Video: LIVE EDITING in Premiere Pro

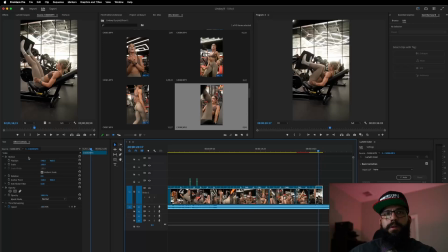(66:34)
Oh, that does look cool. Let's get rid of this dead space behind her.
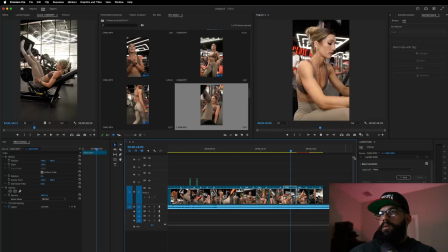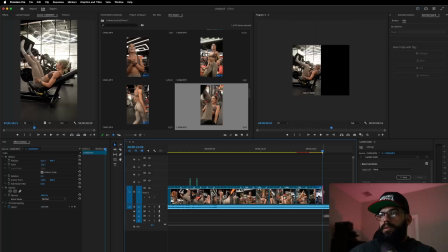(66:47)
Nice. I like it.
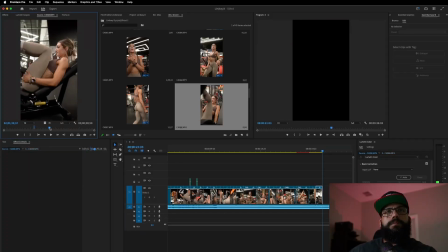Finish that last clip in the up position, so we want to start this one in the up position. If I even want to add another clip or another part. Let's see what this looks like.
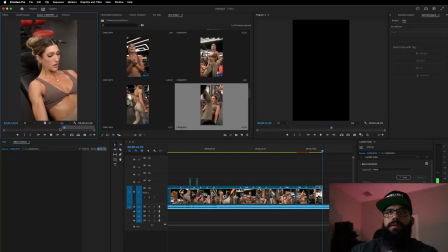I feel like I already used this angle, so I don't know if I'm going to keep it.
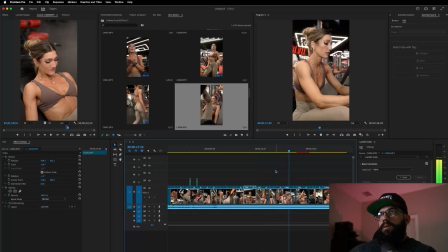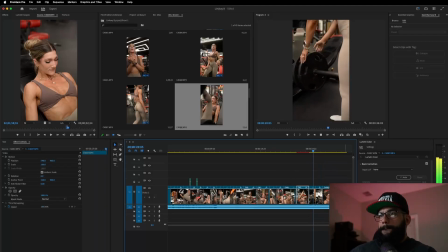(67:25)
We will, but it's going to be short. There we go.
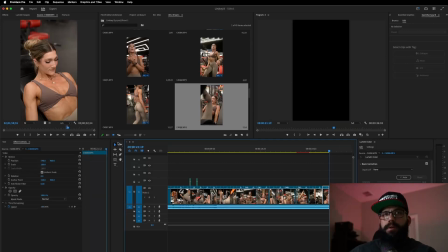(67:31)
The video is already 20 seconds long, so we have to close it pretty soon. I wish I was on the other side for this because I already got her getting up from this side. So this is probably me attempting to get a different angle because I knew I already got on this side.
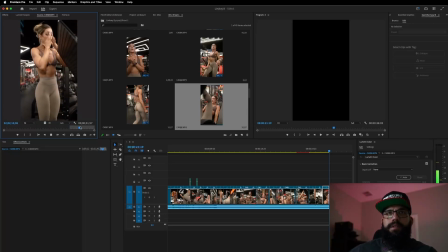(67:51)
But obviously that didn't look good, so we're not going to use it. That's a cool shot of her kind of suffering a little bit, so we'll put that in.
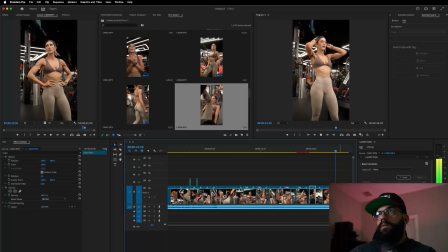I kind of like her hands on her hips, so let's do that.
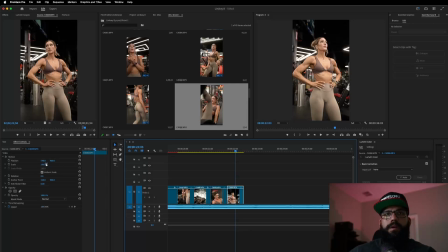(68:22)
Nice and short. And again, get rid of all this dead space. Nice and close. Up close and personal.
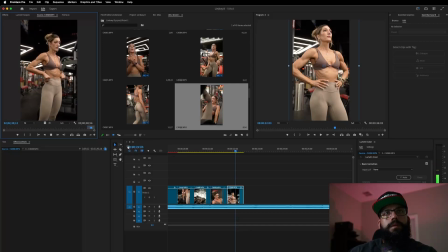Her abs were really popping right here, so let me see if I can get a little close up on this.
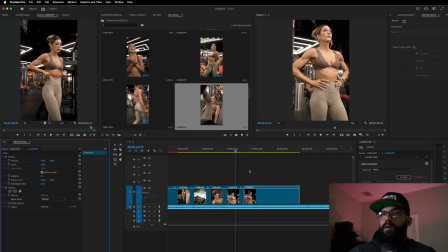See what that looks like.
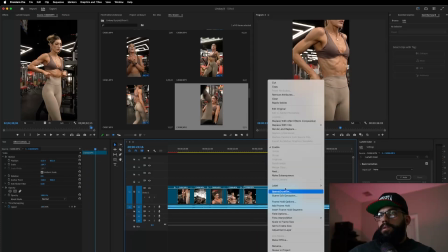(69:07)
Let's slow it down.
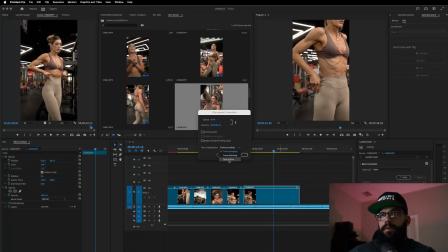All right, right when she starts pulling up, that's where we're going to start it. So, right here.
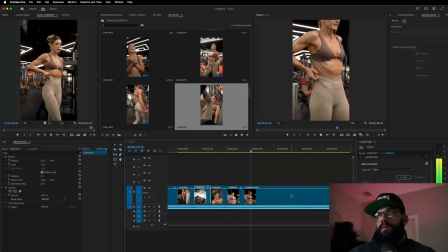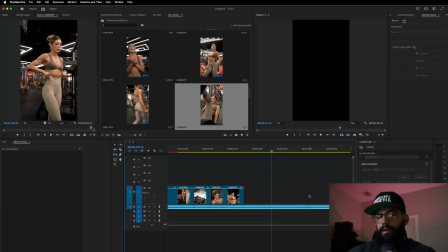(69:29)
Nah, I don't like it. Let's take it out.
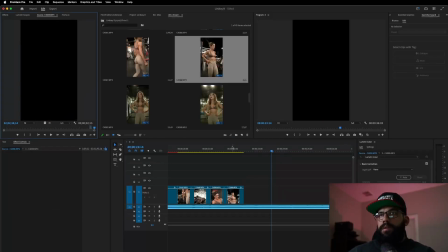(69:35)
So we got
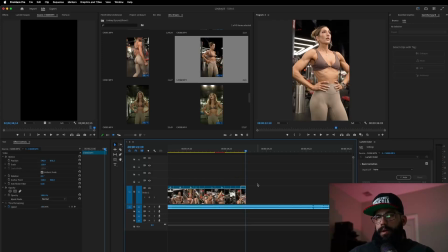(69:42)
I think I'm going to make these a little bit longer.
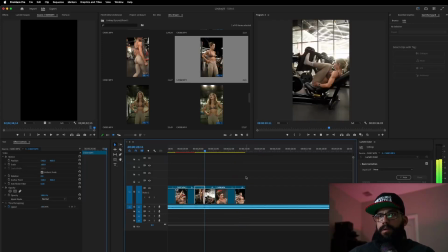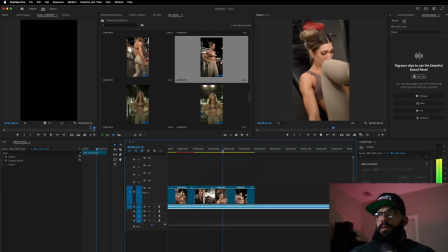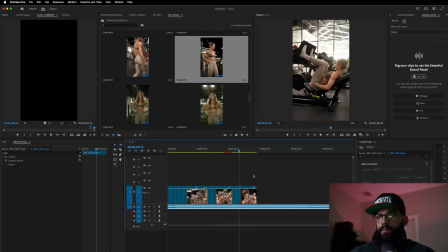(69:55)
And the reason I made those longer is so that I can use the beat, right? This part right here to close out the film.
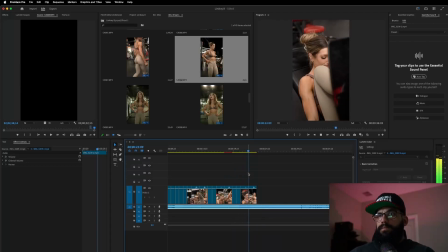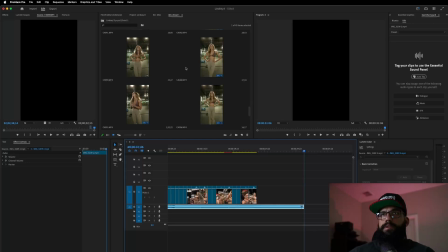(70:14)
And then I'm going to use that. I have a part here where she's posing in a bikini, doing her routine.
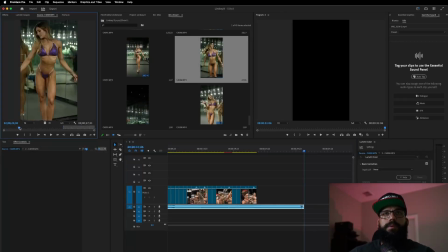(70:22)
That looks awesome. So we're going to add that to the film.